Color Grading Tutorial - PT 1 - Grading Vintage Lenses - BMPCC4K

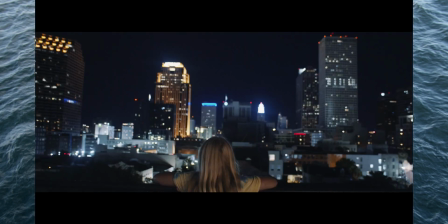(20:33)
And sometimes you'll find like skin tones and things like that,
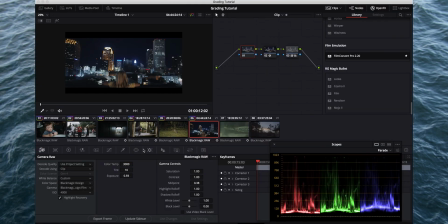(20:37)
they're going to change based off like your exposure and how you fix your exposure. So sometimes, sometimes as you brighten things up, you're going to find that your colors need to shift a little bit more than when you first started, which is okay.
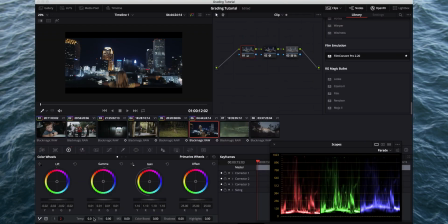(20:56)
I'm really liking that so far, but I think this is what I'm talking about. I kind of want to cool it down a little bit more,
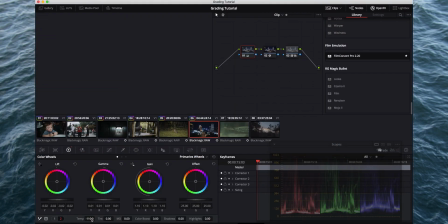(21:03)
just based off the fact that you're seeing kind of her warm body a little bit more now that everything's brighter.
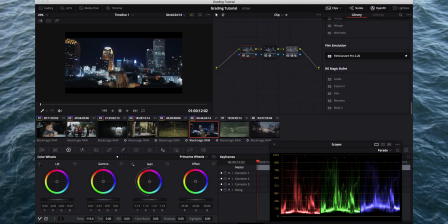(21:14)
Let's brighten that up a little bit more. So one thing we can do here, just to get rid of some of this noise, is we're going to add a node. And this is the time, if I'm doing noise reduction, typically I'm going to add it as a last step. And that's a little different than what I was doing with some of these other adjustments.
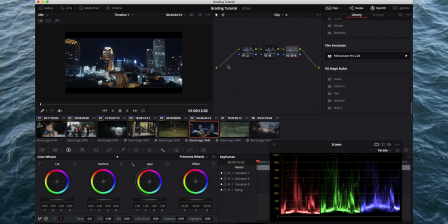(21:32)
But if you add it, same thing with Option S. And then we'll come down here to the noise, it's the motion effects panel, but temporal noise reduction here, I'd start with 3. And I'm going to go to like something 15 just because I know we have a decent amount of noise.
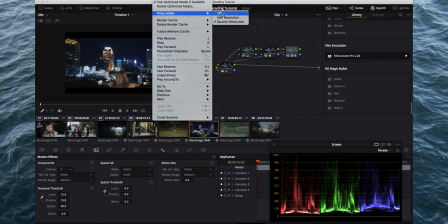(21:51)
That looks pretty smooth. Let's look at it with the proxy mode off and to see if we're not blurring our edges a little too much here.
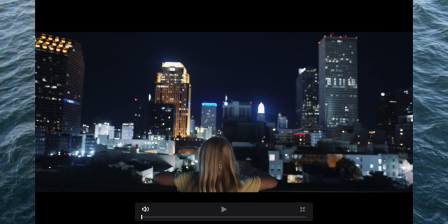(21:59)
I still feel like there's a decent amount of detail there and it looks smooth up here.
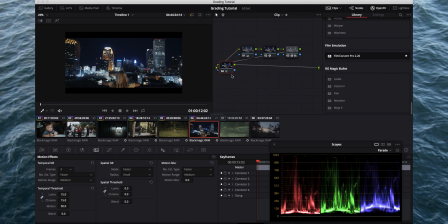(22:04)
So I'm good with that. One thing you can do also in this frame, and I'm just going to turn off this noise reduction so it doesn't slow us down too much, but I'm going to add an additional node here using Option S. And I think it might be kind of nice to just affect the scene around her
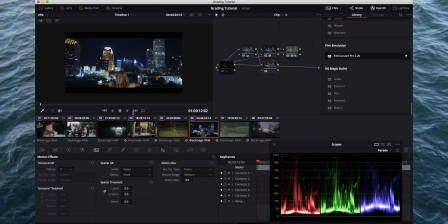(22:24)
differently a little bit. So we're going to come back here to where we did the pen tool from the other example, and we're going to kind of do a very similar thing here. We're going to go around, and we're just going to kind of go around her. And
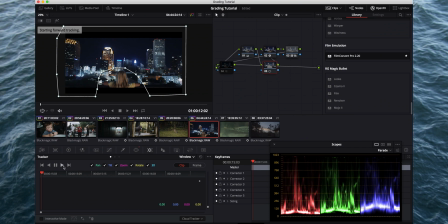(22:43)
then we'll do the same thing we did with the tracker. I'm going to play it back. It's going to do its thing. It's going to track with it. Most of the time it works pretty flawlessly. And then a good thing to know is if it doesn't work perfectly, because it defaults to this clip right here, you can click frame,
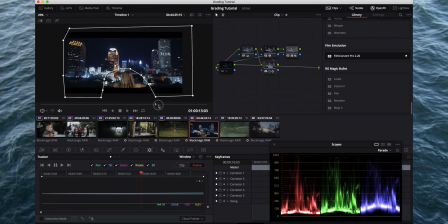(23:03)
and then any adjustment you make is going to hold that adjustment, but it's not going to get rid of the original tracking that you did. So if there's something like this where you just kind of want like a minor adjustment on top of what you already did, that's a great way to do it.
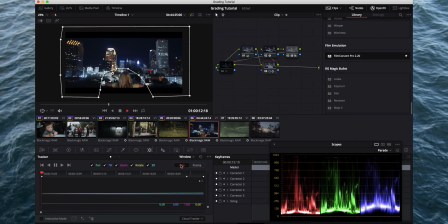(23:22)
So now you can see as we play it back where that was getting cut off on the side there. Now it stays all the way out. So anyway, let's go back here and we're going to darken this up just a little bit. I don't really want to take the gain down because I still like the highlights coming from there.
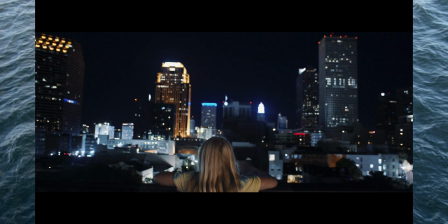(23:40)
I just want to make it a little bit more contrasted to her. And then you see here where we don't have this softened.
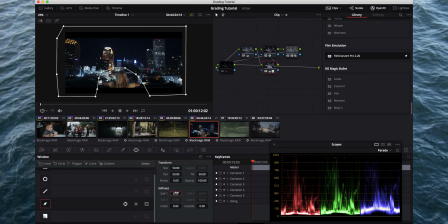(23:47)
We're going to soften that again. 15 to 20 is usually a good value there.
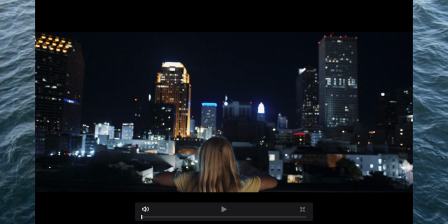(23:54)
And now you can see the difference there. That's before. And that's after. I feel like that really helps her to stand out as the subject of the shot.
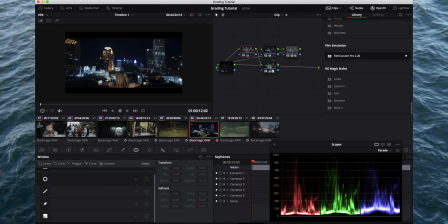(24:04)
I really like that. And then sometimes when I make an adjustment like that, I can come back here to the main adjustment node,
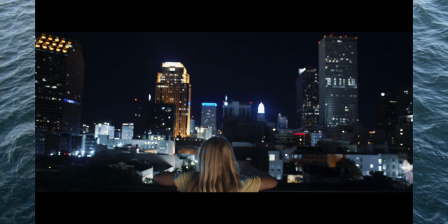(24:13)
and then I'll add a little bit more of an adjustment on top of the mask that I did. Like say I wanted to just make it a little bit brighter, which is what I just did there. Okay, so now let's add back our noise reduction.
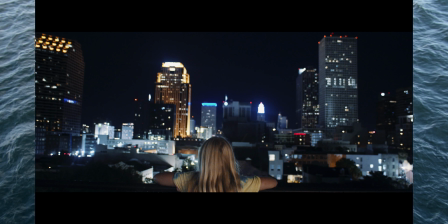(24:29)
And that clip's looking really nice. I really like that. Okay, so let's move on to this next clip.
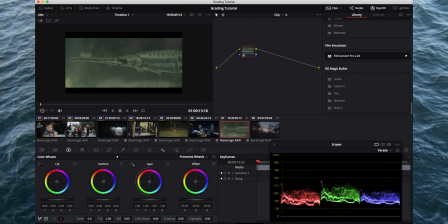(24:37)
This is an interesting one.